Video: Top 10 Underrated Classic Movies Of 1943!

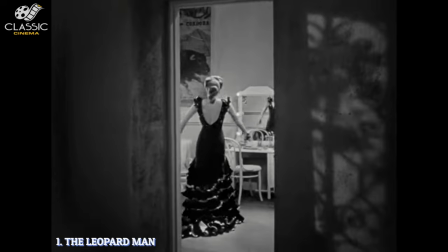When Latin dancer Clo-Clo, played by Margot, starts to upstage singer Kiki Walker,
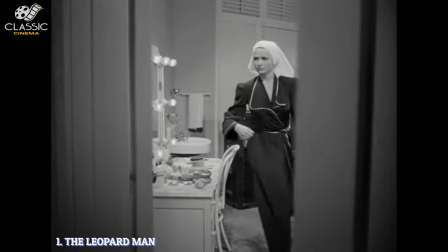Brooks' character, in steps Jerry Manning, played by O'Keefe, who is Kiki's agent.
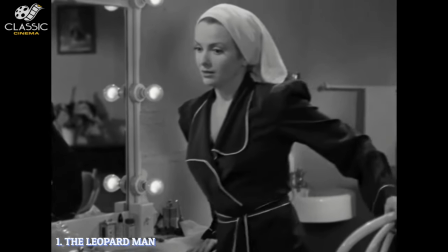He believes he can kick up Kiki's act a notch by having her perform with a black leopard on a leash.
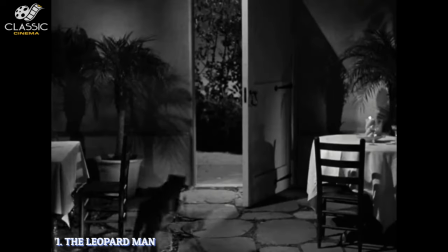The leopard escapes, and not long after, a girl is found dead, along with others in the small town.
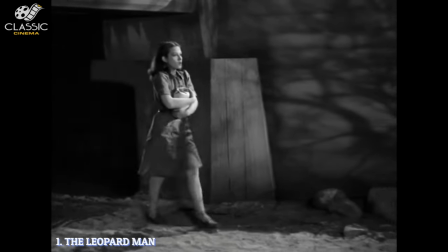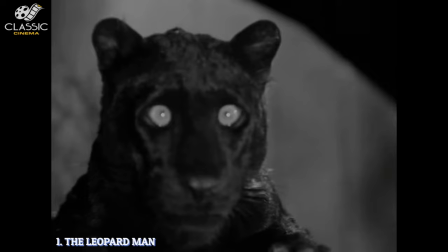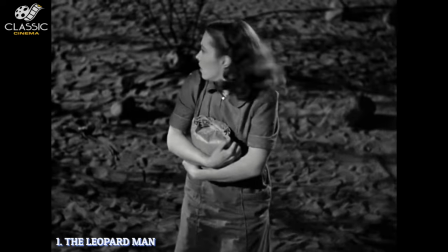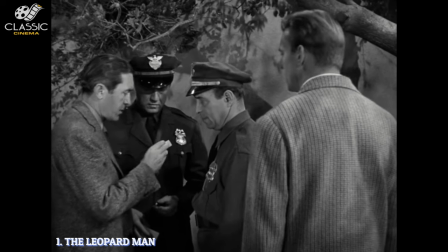After some investigation, many begin to believe the killer is human,
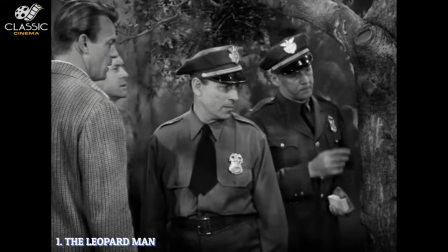making the leopard's owner Charlie, played by Abner Bieberman, the prime suspect.
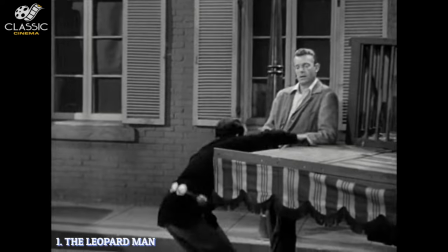As a fan of serial killer movies,
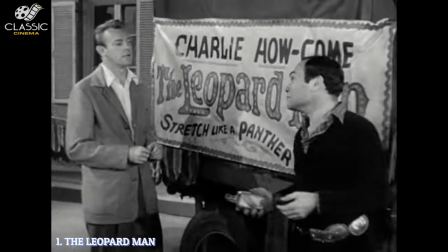The Leopard Man is one of the first American films to try to make a realistic portrayal before the term serial killer was even invented.
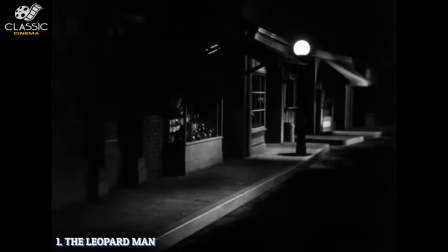Tournier's direction is wonderful, making the movie suspenseful and atmospheric.
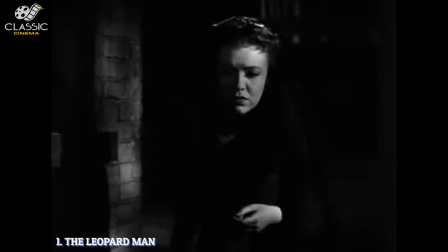He does an expert job of using shadows and sound to build tension. It has a smart, tight script that moves quickly.
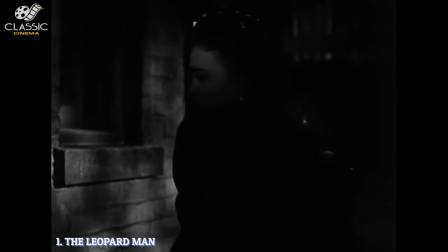To me, it just gets better with age.
In history, there must have been men like that.
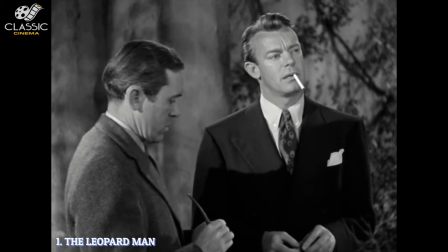Men with kinks in their brains. Yes, there have been men who killed for pleasure. Strange pleasure.
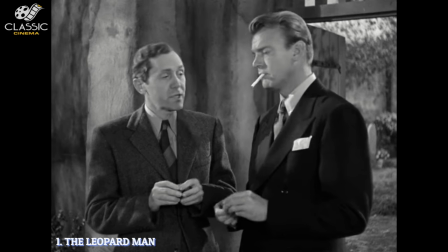There was Bluebeard in France, Jack the Ripper in London. It's not uncommon.
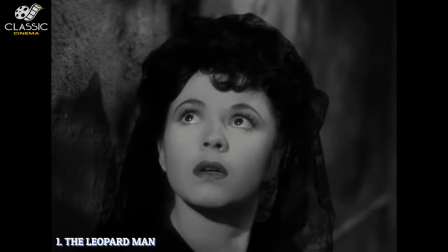The Leopard Man had mixed reviews when released, but has grown in popularity over the years.
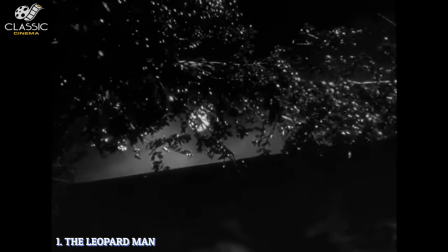It has become a cult classic and is considered one of the best horror movies.
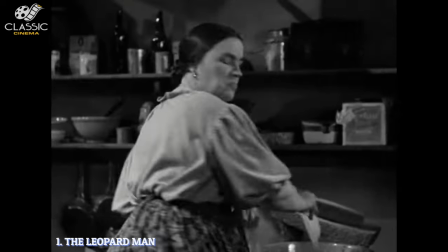One of the scenes that has really stuck with me is the murder of the young girl outside the door to her home.
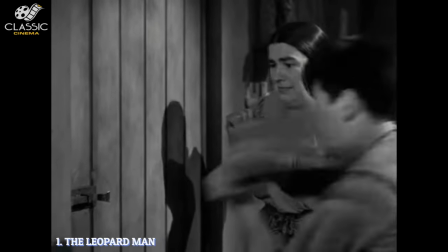You never see it, but you hear her blood-curdling screams and see the blood pooling under the door, leaving it all to your imagination.
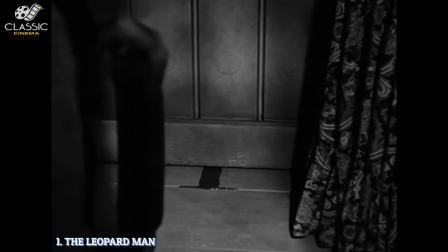Absolutely terrifying.
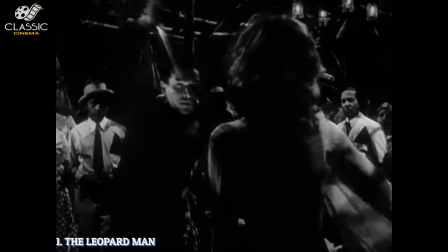Tournier collaborated with producer Val Lewton of RKO to make two other B-movie classics, Cat People and I Walked with a Zombie.
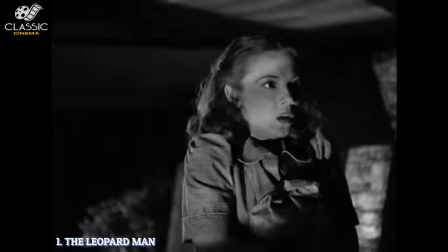He enjoyed focusing on what lurked in the shadows.
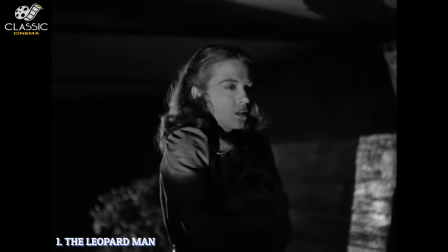In one scene, you don't see the leopard, but you can feel his presence in a dark alleyway with a swaying tree branch.
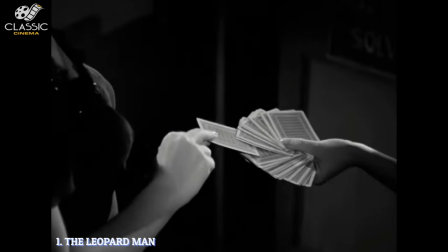Besides shadows, Tournier makes an effective use of sound to scare you and for suspense.
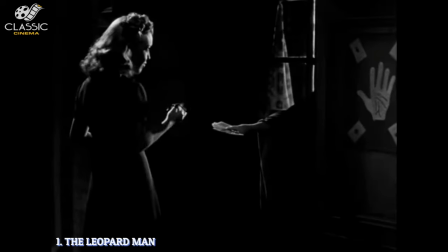A train making a constant racket, dripping water inside a tunnel, and Clo-Clo's castanets.
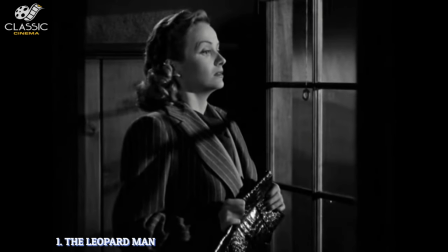There are a few faults. Some corny dialogue, one-dimensional characters, and a too tidy ending, but is still a great little hair raiser and deserves to be a horror masterpiece.
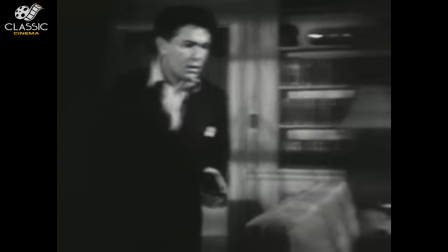Thanks for watching, everyone. If you enjoyed the video, click the like button.
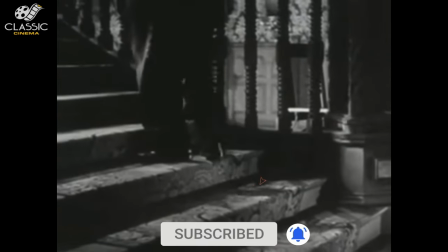Also, if you've subscribed, click the little bell icon for notifications.
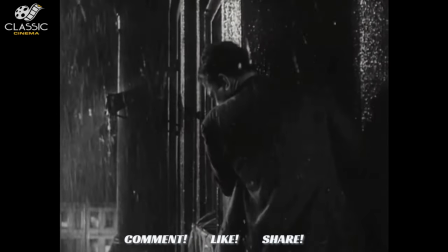I'd love to read your comments and have you share the video with your friends.
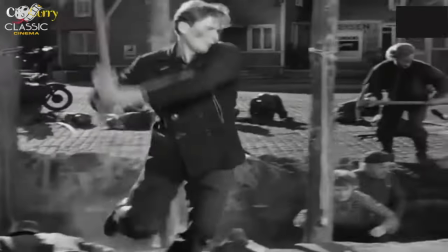I'd appreciate everyone's help in keeping this channel growing. Until next time, adios amigos.